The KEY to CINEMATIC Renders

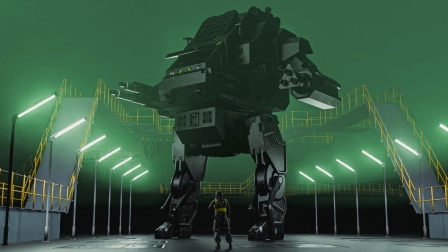(0:00)
The reason your artwork looks awful, even when you got a great model, comes down to two things. Number one, how you present it. And number two, your creative decisions. Most people underestimate these two, and that is exactly why their render looks flat, boring, and unprofessional.
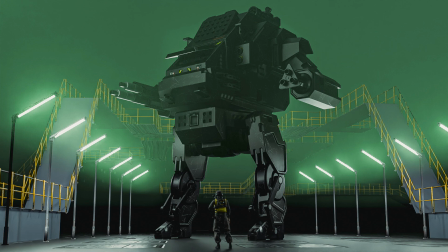(0:17)
But if you don't believe me, perfect. Because today I'm gonna prove it. This is my ultimate rendering guide for beginners. And I'm going to take you straight into my actual artwork setup, breaking down everything I do and show you how to create clean cinematic render.
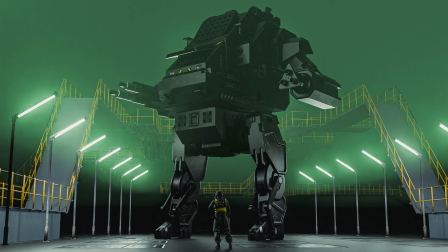(0:35)
And by the way, this guide is completely free, so if you get even a single useful insight from it, just do me a favor, drop a like. It helps more than you think. Alright, let's jump into Blender. Here we are in Blender.
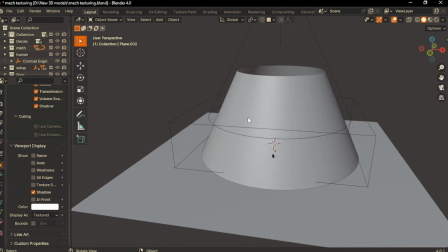(0:50)
First, let me just walk you through my entire setup,
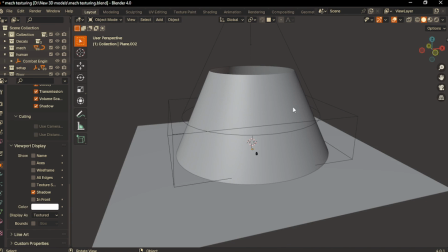(0:53)
and then we can just start focusing on how to improve your creativity and where you can get these ideas and etc. etc.
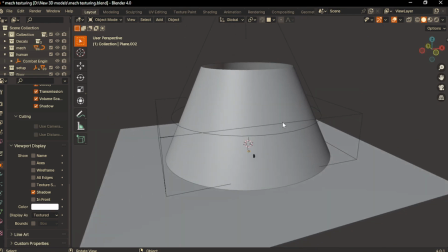(1:00)
So when you look at this, it might look silly, but when I zoom in, you can see the entire setup.
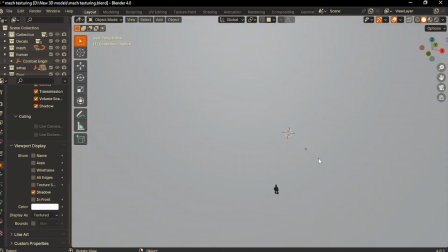(1:08)
I hope you can see it. Let me just turn off the shit for now. It's really hard to navigate.
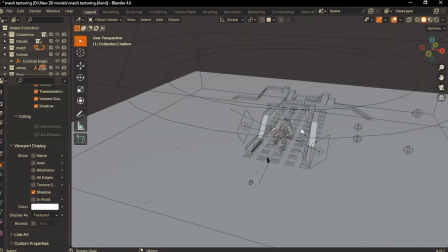(1:15)
There we go.
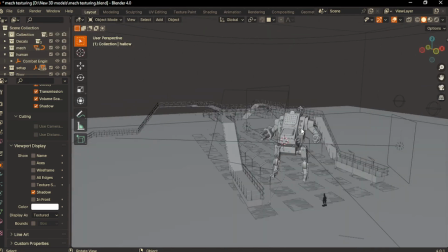(1:18)
Now this is my entire setup, and I use add-on to create this industrial stairs.
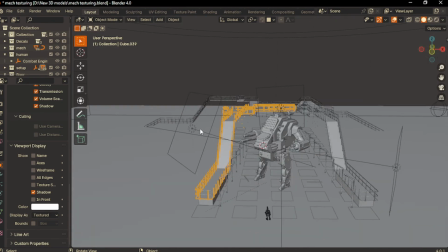(1:24)
So I just show you how I did that. But first, let me just break down the design. So when I just begin with the placement, I don't really place these all details.
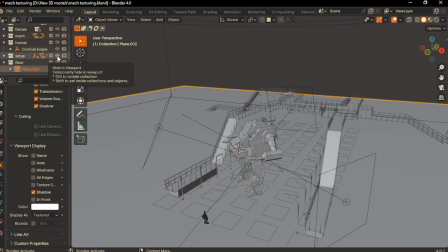(1:37)
I just make it really simple. So let me just turn off the setup, and this is how I just place my object.
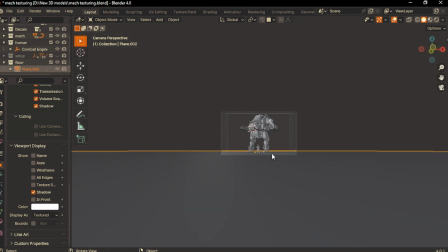(1:44)
So when I press 0, you can see the placement.
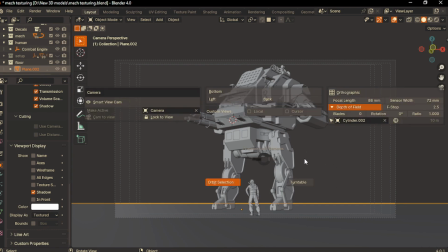(1:48)
So it is a bottom angle shot, and I set the focal length is about 88 millimeters. So you may be wonder why you just set this to 88, why you can't switch to 120 or 200.
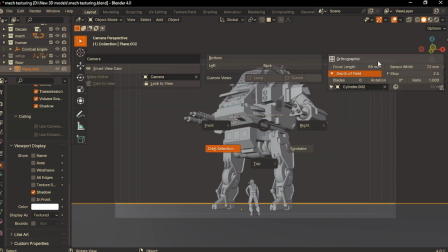(1:59)
The reason is because if I increase the focal length to about 200 for something, I say,
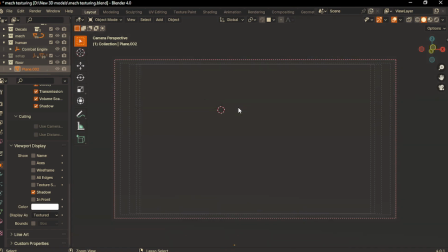(2:06)
and when I try to push this camera back, you can see the overlapping because the floor is messing up.
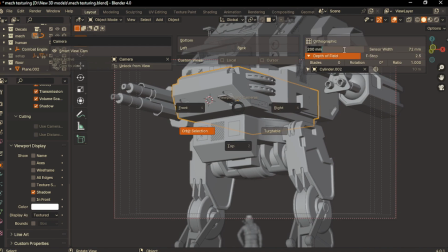(2:13)
So that is why I just set the focal length to 88, which gives me a better result.
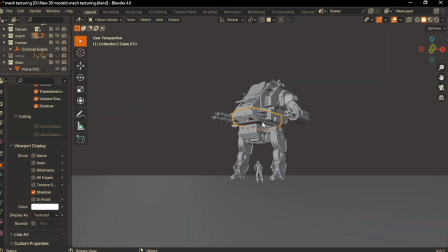(2:19)
And the placement is really important because if I place my, let me just unlock the camera.
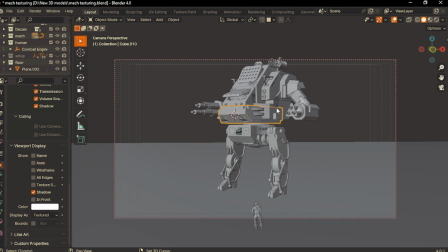(2:26)
If I place my camera like this, it don't really create that impact. Still, it's going to look massive and interesting, but it don't create that impact.
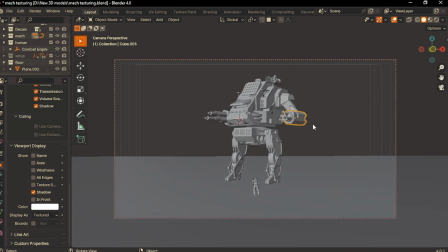(2:36)
You know what I mean? But when I just make the camera moves kind of like this bottom, it creates a more
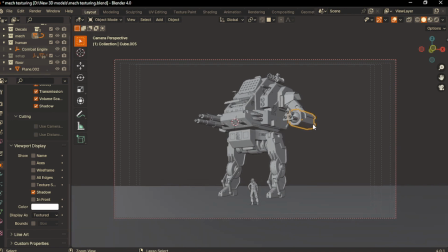(2:46)
dramatic look. That is the camera placement trick. So if you want to make your subject looks more big and visually massive and terrifying, you need to place a camera like kind of like this bottom angle.
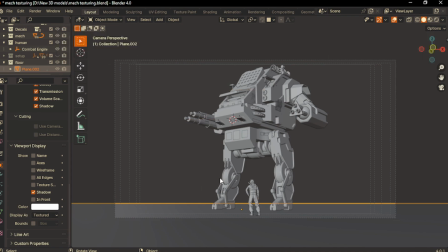(2:58)
And next, we just start to focusing on the subject. So our subject is placed at the center. You can see this is our full focus. And on the sides, we have an empty space, and I just leave this for the maybe a buildings or whatever. I don't really have the idea. So I just have a thought about we build something later.
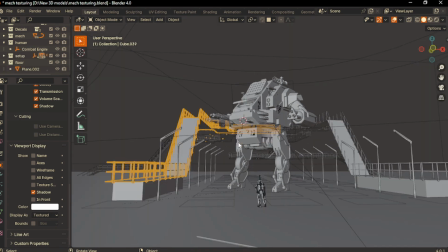(3:18)
Now let's talk about the setup. So for the floor, I don't leave it empty. You can see the planes on the floor.
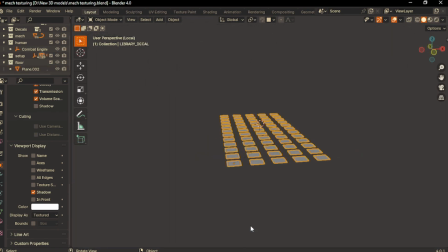(3:24)
So these are not planes, these are decals. Let me just go to the render view so you can see how it looks.
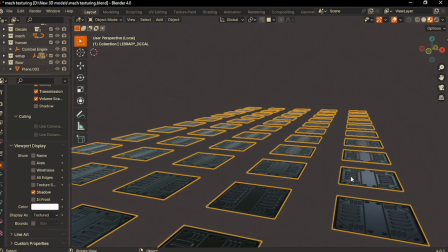(3:30)
I hope you can see the details. So these are all the decals which makes the floor look more industrial.
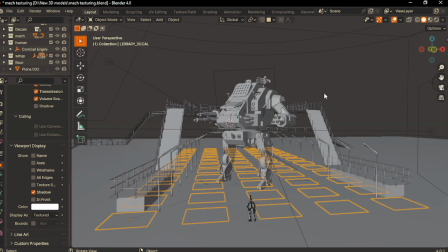(3:36)
Let me just show you with a floor so you can see how it looks.
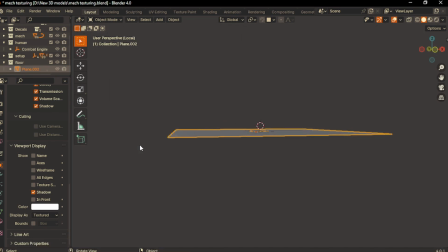(3:41)
Let me take this floor, isolate it, then switch to viewport shading.
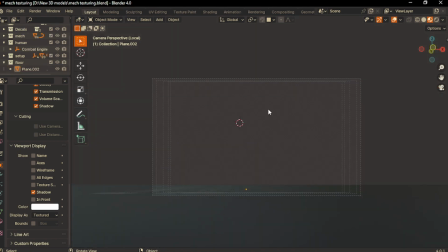(3:47)
This is how it looks. So when you switch to the camera view, you can barely see those details, but yeah, it adds some detail to the floor.
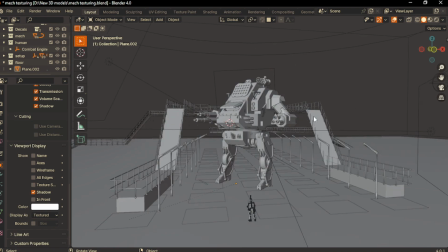(3:55)
Now let's go back to the viewport. And most people are wondering about how you create this industrial stairs.
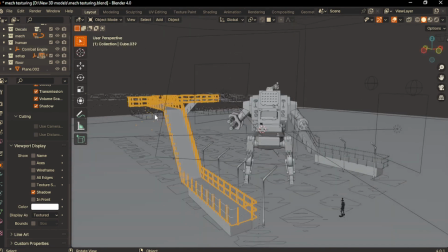(4:04)
So I don't really waste time on building this and modeling this.